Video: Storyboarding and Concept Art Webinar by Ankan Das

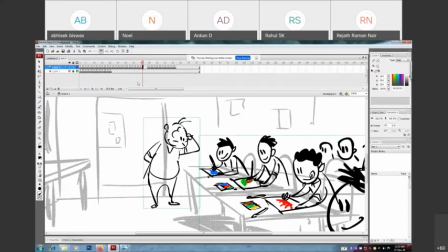[118:41]
Such kind of gestures.
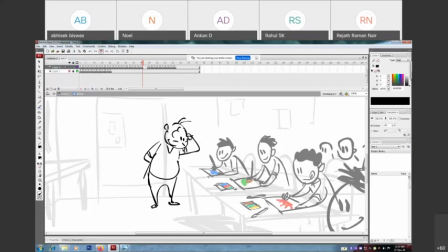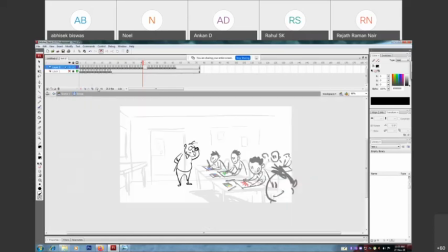Then again here. So see, it's a very little effort,
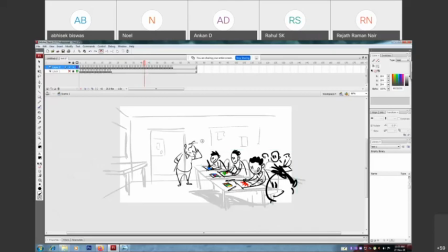[119:11]
but it gives you a feeling that teacher is really engaged with his drawing.
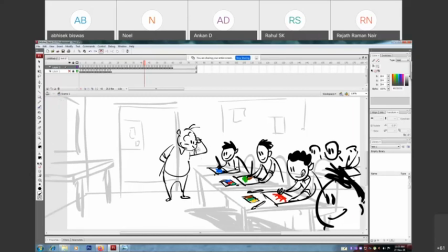[119:17]
Okay, he's actually here, he is going for a closer look. Okay, if you can
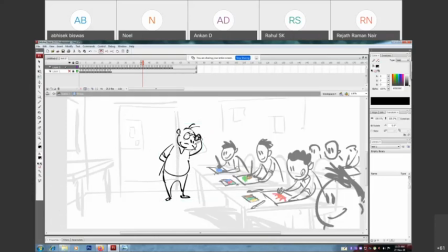still can, you know, yeah.
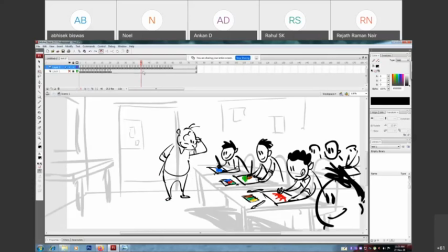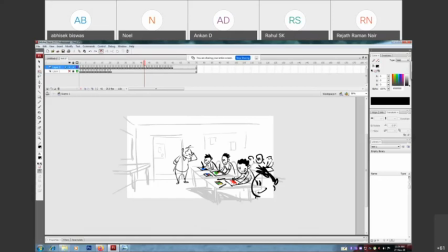[119:46]
So it gives you a feeling of his characteristic, you know, feeling of the environment, like, okay, I'm the teacher and I need to encourage those people, so I need to take a closer look,
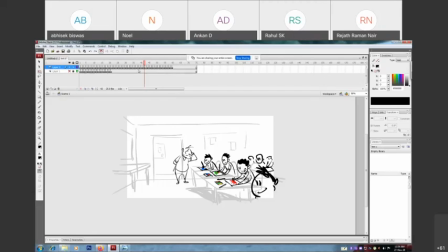[120:00]
like, good one, carry on kind of thing, you know. Even in the gestures.
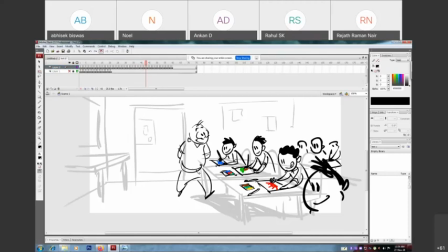[120:07]
Okay, see the gesture. Okay, I still can put him in such kind of gesture.
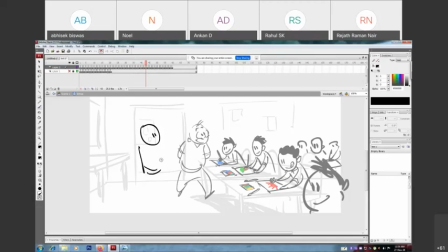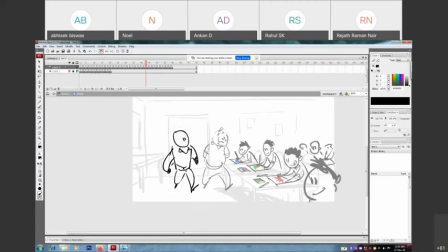[120:31]
So see the difference between this and that. It's also working towards the kids, and this is also working toward the kids, but the way he putting his hand behind, like, he's relaxed and he is enjoying, you know,
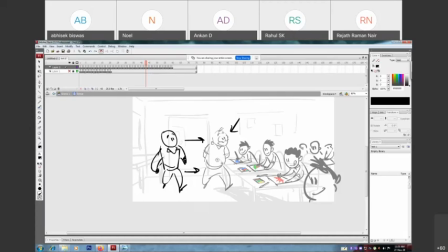because both of hands are behind, so it's very easy to shift his weight to towards the pages.
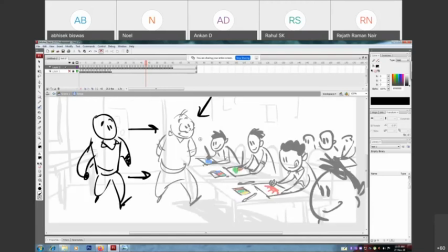[120:59]
Like I easily can make such kind of gesture. Like, hey kid, what are you doing? Kind of approach.
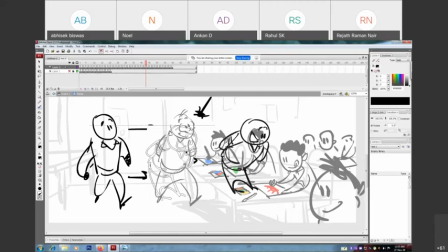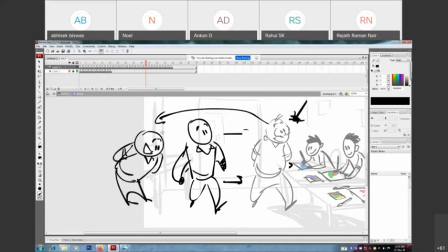[121:26]
You see, here to here, it's more easy. Otherwise, in animation,
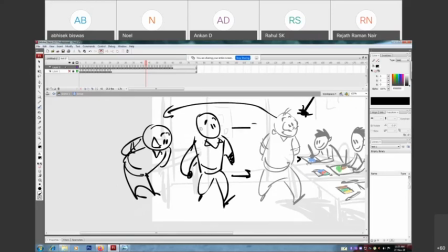[121:33]
once I need to shift this pose to this pose, I need to make two or three keyframes for hand animation,
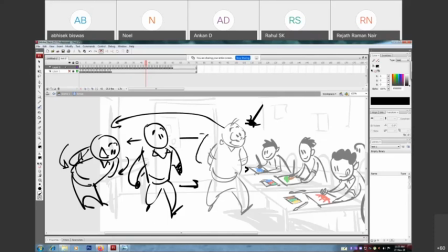[121:43]
which I can easily avoid with such kind of gesture, and it looks very friendly,
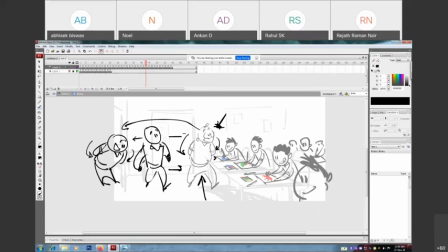[121:50]
very relaxing. Okay. So always think about your gesture before you draw it. Now, think about how the character gonna interact with other character. Is he fat? Is he lovable? Is he angry? Okay.
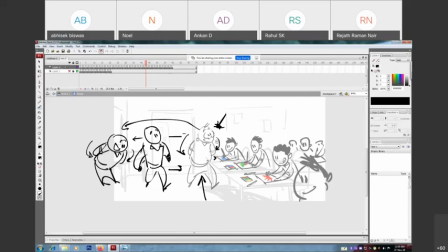[122:07]
So every characteristic has their own gestures, has their own approach to do the same thing. Okay. So try to figure it out before you draw your character.
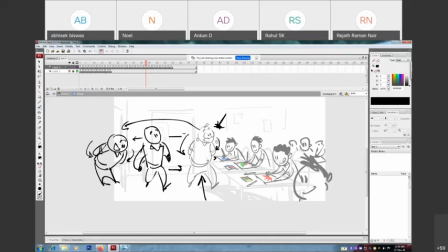[122:23]
Always think about the gestures. Okay. Always, break your boundaries, break your comfort zone. Close your eyes and try to imagine the gesture first before you draw.
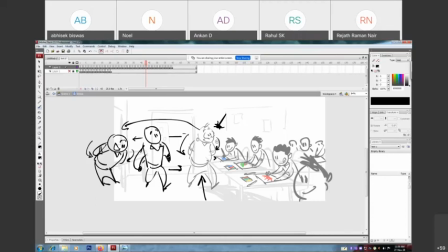[122:37]
Once your imagination is done, it will not take time to, draw that particular thing. See me. I think it's still not even 1 hour.